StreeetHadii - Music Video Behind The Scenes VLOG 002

what's up guys okay what's up guys welcome to the vlog number two I got Nate Tay just behind the camera as always we're shooting a video today for trap land 36 head to the studio right now only go put them we're gonna try to figure out what song we're gonna shoot he said he only nobody gonna shoot yet so we gotta figure that out but it's all gonna be in the studio gonna have some lights set up got a lot of people gonna be there
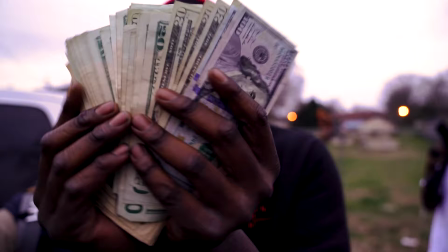(0:24)
apparently and yeah we're trying to make a move tonight so welcome to the vlog i
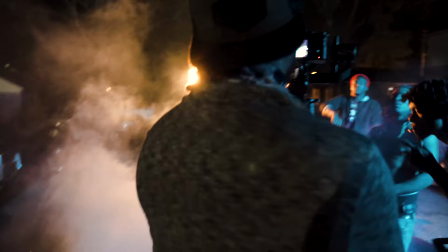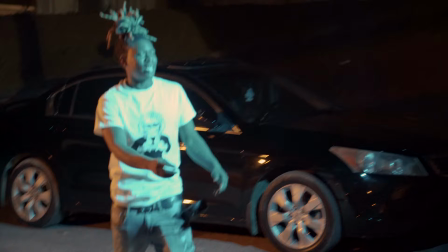do and you do too yes he's got his seat belt i got my seat belt michael my seat belt no ding ding you know what i'm saying about the blood jess let's shoot it say less what we're gonna do is we're gonna get the runner now probably shoot wide at first just like the last time i like to do one set wide I like to shoot wide. Whenever I'm shooting, I like to start wide, do about three takes. Shoot wide, mid, tight. So here we'll probably get three different shots. Then we'll probably try to move on to the next location, but we'll see if we can't get over here. How's it going, guys? I just wanted to give some little insight of what we're doing here. We left the parking lot.
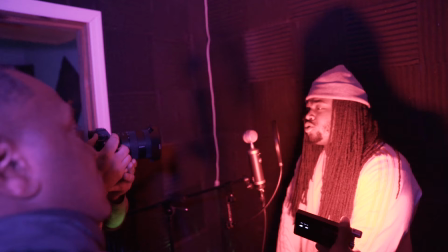(1:41)
We went to studio started filming in the Hallways and the two rooms that they had recording
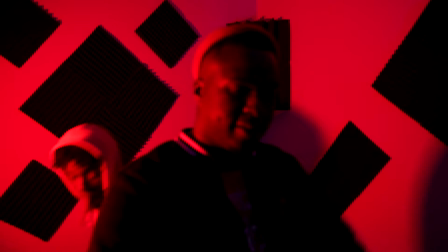(1:46)
area in the mixing area in those areas You're talking about a very tight spot.
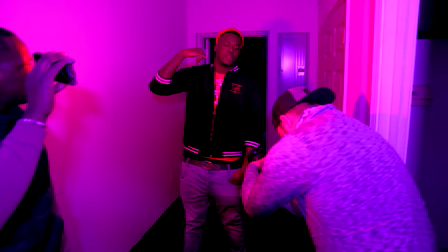(1:51)
So I mean, you don't really want to walk around with a gimbal You don't want a tight lens. You want something that's really wide so you get a good field of view You can get all the artists in one shot
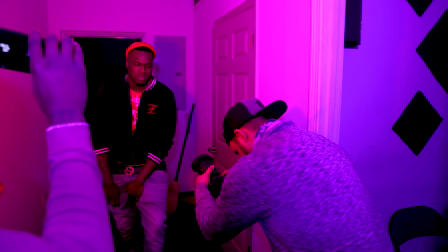(1:58)
But also you might want to get some mid shots for the 16 and 35 was perfect if we were
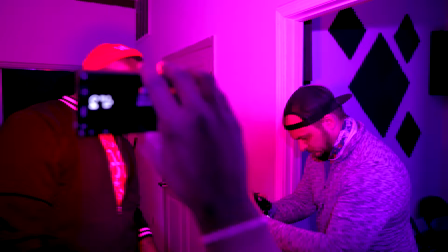(2:03)
ever in the hallway or in one of those rooms rule real
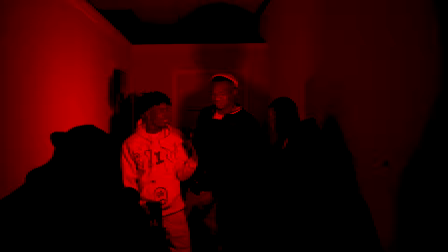(2:07)
congested and tight, the 16 mil would offer a great wide angle to get everybody in the shot that I wanted in the shot.
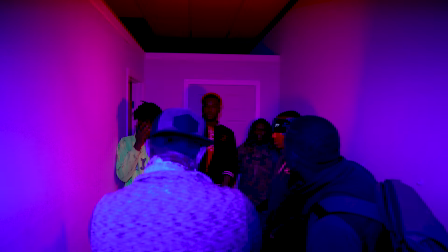(2:15)
35 would also allow me to kind of tighten up on certain people. If it was their performance and they were in front of everybody, I could zoom in and tighten up on them and kind of seclude them.
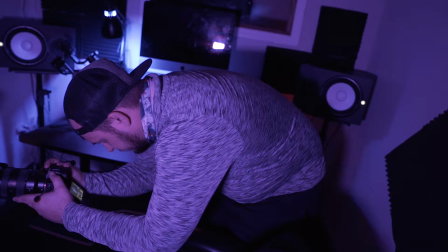(2:24)
One of the things I recommend is hand-holding, learning how to hand hold camera movements. It becomes really dynamic if you can get your camera to move along with the artist performing any type of little movements that they make your camera's
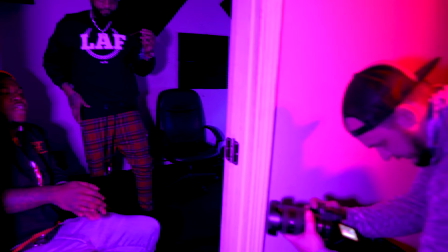(2:37)
moving with it and as you'll see in these shots that I have here I'm close to the to the artist and I'm moving my camera with them
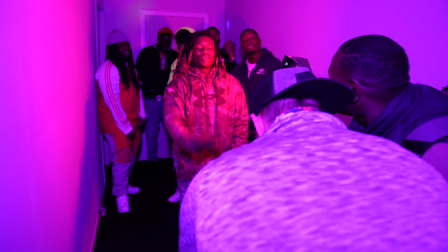(2:46)
going with the beat of the song and kind of trying to move with their movements that right there is going to help the viewer feel a lot more invested into this music video so always remember that if you're in a tight area hand-holding wide-angle you ought to be just fine we
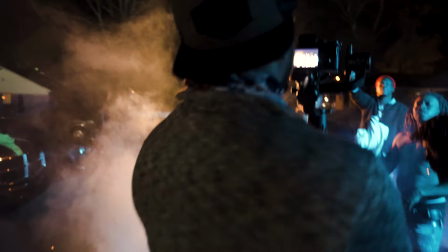(3:00)
actually left there and went out into the parking lot to do some extra scenes in that area I was able to bring out the gimbal I was able to pop smoke I get a little atmosphere in the in the shots what we were doing is I had three people setting off the smoke
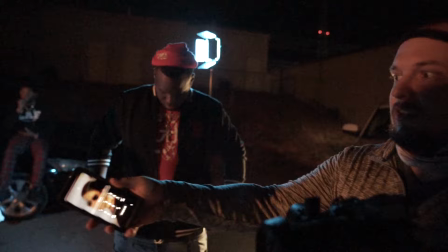(3:14)
while I was filming so what we do is right when the chorus started I would have one guy pop smoke it would go on for 30 seconds then I would have another guy pop smoke a little later go on for another 30 seconds that way I could kind of fill out the song with smoke I had two lights two big lights set up across from each other just contrast actually this same color you're looking at here i had a warmer color here off the side is the main light and i had a cooler color to uh kind of contrast it so i thought it ended
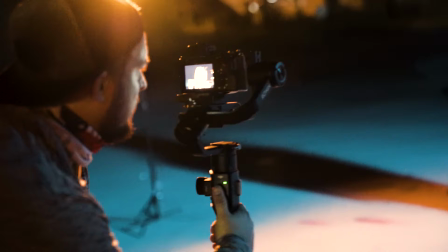(3:40)
up looking real well but yeah we went out there shot a few scenes uh shot a lot wide uh shot some at 35 mil
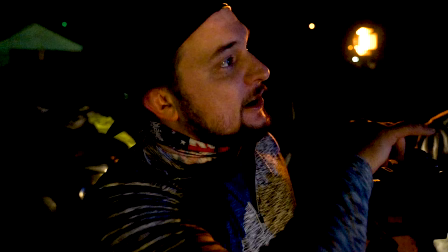(3:47)
tossed on the 85 and did some shots with that every one of those was used the gimbal right now we're out here outside we're gonna get the lights set
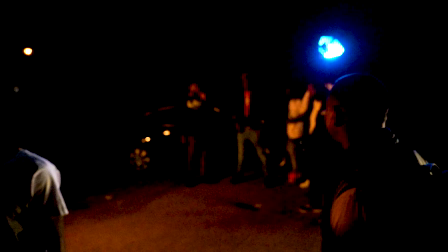(3:54)
up just gonna left the studio we got two lights pointing that around we're gonna try to get them here try to get a
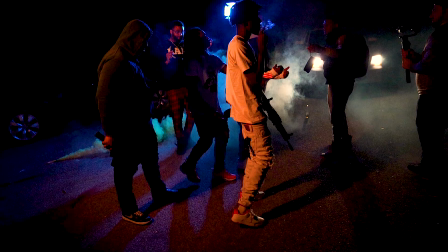(4:01)
couple of smoke bombs going off try to where that smoke going everywhere now